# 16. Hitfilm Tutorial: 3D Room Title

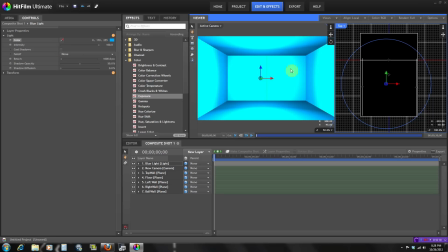8:14 So pretty much right here everything is bright because there is no fall off.
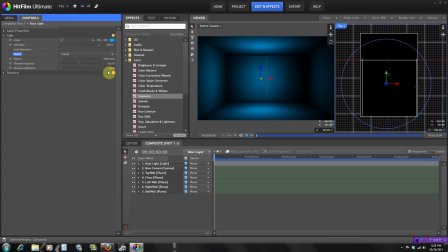8:18 But if I put it to linear fall off or something like this, as you can see, the light happens and then it fades away kinda.
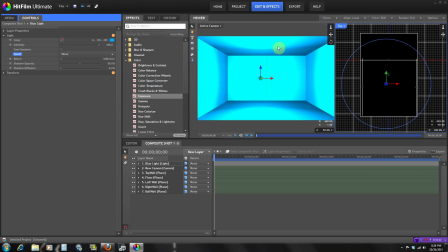8:26 So it's not like the light is not like everywhere as it is right here.
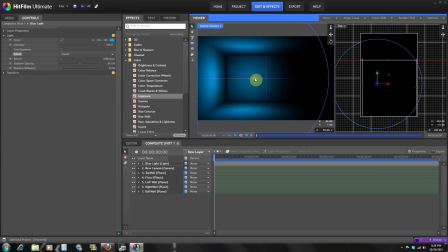8:31 So let's put it to curve fall off, and it does look like a lot cooler, gives a lot more depth and dimension to the room. And you have the reach. The reach is pretty much, see this circle right here? That's pretty much how far the light is going.
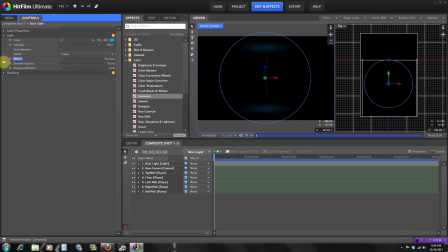8:46 So if the reach is very small, then it's not really affecting all the walls because the light can reach it.
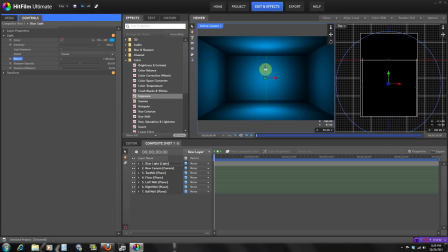8:52 So let me just scale the, yeah, that looks about right.
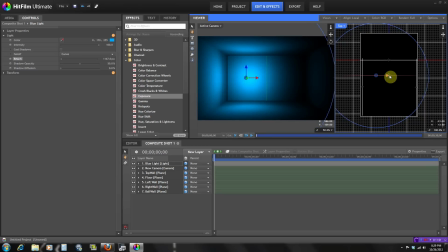9:01 And yeah, let me put it more to this side. So that's how you see the light right here.
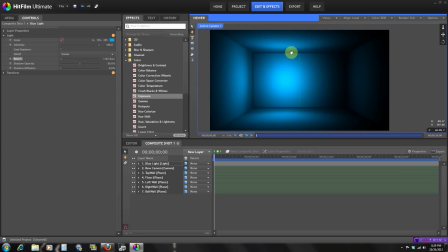9:13 So another thing I did in my example, because
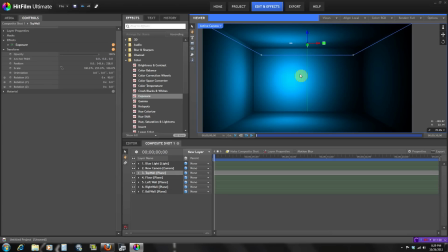9:17 to add some depth to the walls, is for example, you see the wall right here and it's all smooth, like that wouldn't really look like a regular wall. So let me go to the back wall, go to generate, and where's cloud? Clouds.
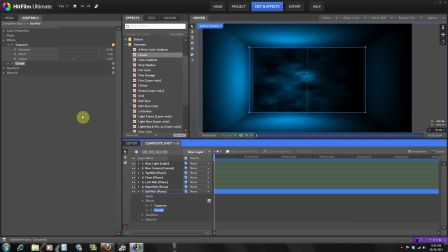9:37 So we're gonna be using the cloud tool to pretty much add some like different shapes and just add some bumps to the wall pretty much. Let's open these up and let's change the speed to 0 so the shapes don't move at all.
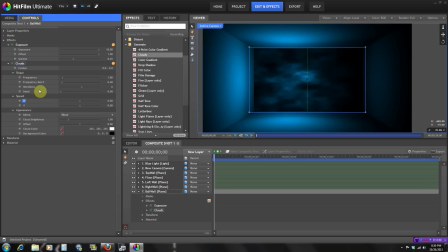9:53 And we're just gonna mess with the frequency and the iterations and everything so we can get like some textures going on in there. So we don't want them too small and we don't want them too big. So about right here is good.
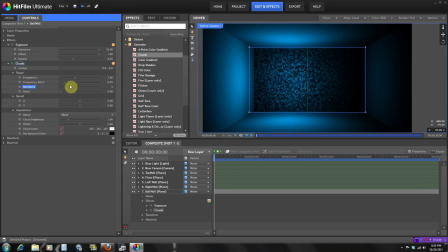10:13 Yeah, so about right here is perfect for the wall. But of course that is too in your face. So we're gonna need to, forgot my word. So anyway, we're just gonna need to make it less obvious. So let's go to offset.
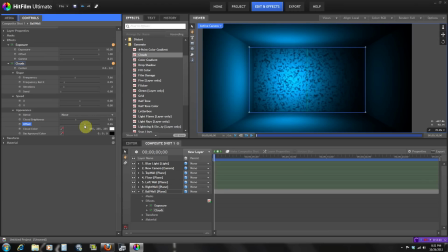10:35 And play with it a little bit.
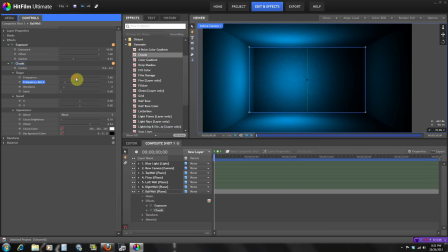10:54 Maybe we could use even more. So hopefully you guys can see that right here.
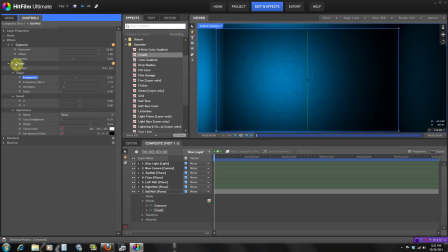11:01 If I delete that, it's all smooth. And then right here, it just kind of adds a little depth to the wall.
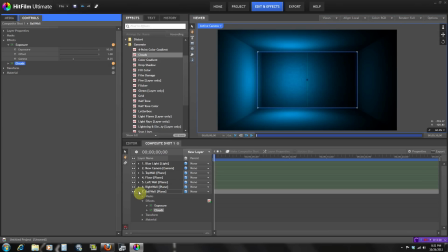11:08 So let me go ahead and copy, Control C, copy this, and just paste it to all the other walls.
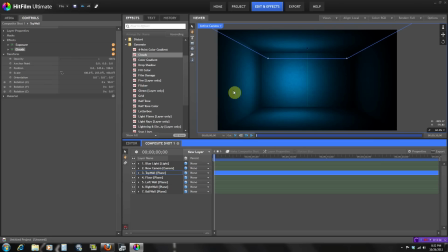11:20 And now we have the room right here. So again, I did that kind of quick so we can mess with the cloud tool when you're doing this to get the particular look we want.
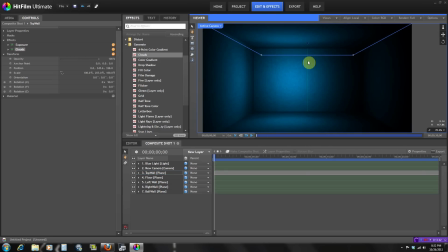11:29 But for right now, I just wanted to show you that you can add some textures to the wall using this.
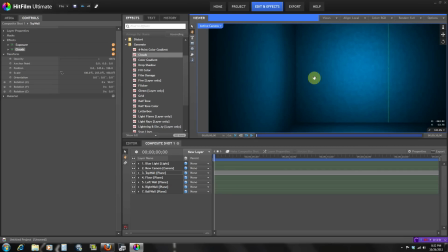11:36 And again, another thing I did, for example, at the separation right here, everything is so sharp,
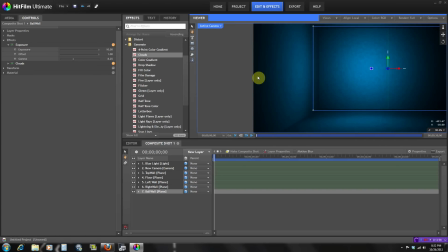11:43 like the corners are all sharp and everything, which you wouldn't really want in an actual wall because nothing is that sharp in real life. So if you're going for that look, what I just did was add a grade layer, put it on top of
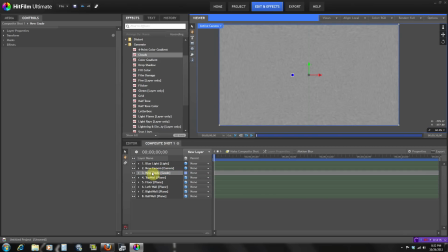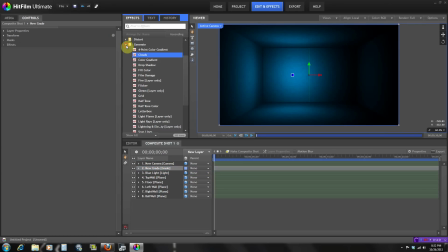12:04 everything, and then I pretty much just blurred it out a little bit. Just a tiny bit, not much. Like it's at 5 pixels right now. So am I doing this right? Yeah. So maybe yeah, just at 1 pixel.